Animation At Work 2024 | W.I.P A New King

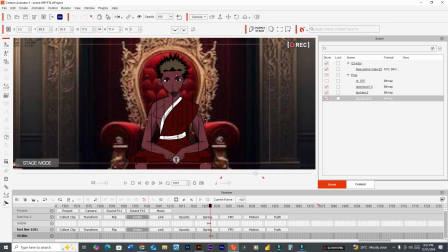[16:13]
And when that line disappears, line 20 appears, but it appears not in the same place.
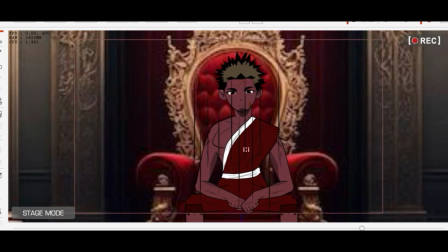[16:24]
So let's scrub back. And it creates some level of movement.
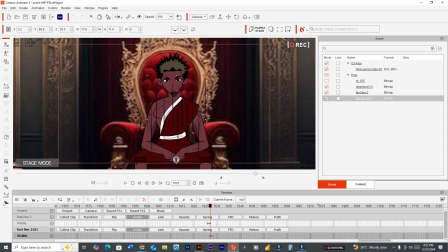[16:30]
So it is offset a bit to the left from the previous fast lines. So that creates a level of movement or quick movement, the illusion, of quick movement.
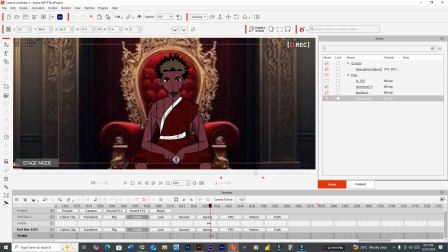[16:47]
So I'm scrubbing back and forward so you're able to see what is going on. Now, then if it is we move forward 1 key, all lines are invisible, inclusive of your character. So that creates that quick disappearing act,
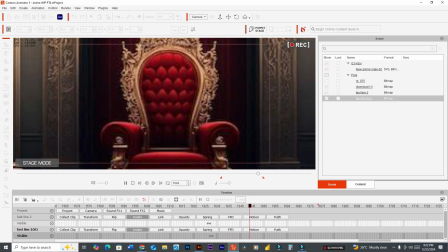[17:08]
which makes him seem as though he's moving very quickly. Very, very quickly. Yeah, that's basically it. Then all this was placed in Filmora,
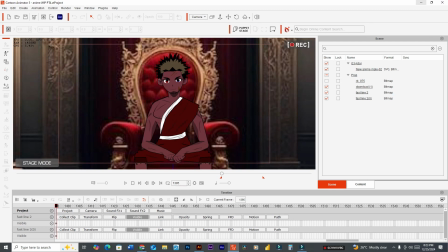[17:25]
edited, music was added, and I'm ready to post. So that's it, guys. Hope that you enjoyed. I actually did this in one day. Yeah, it's actually Christmas. I actually did this on Christmas.
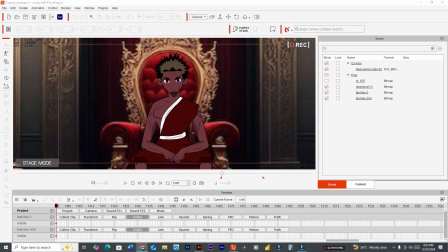[17:43]
Yeah, so it was fun, and I hope that you learned something and that you enjoy this video. Give me a thumbs up, give me a like, and just to contribute to this community gives me fun. So that was it for me, guys. At this time, I need to rest.
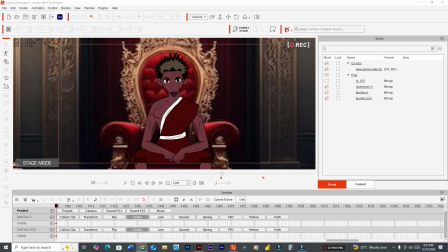[18:02]
Goodbye. Have a good one. Season's greetings.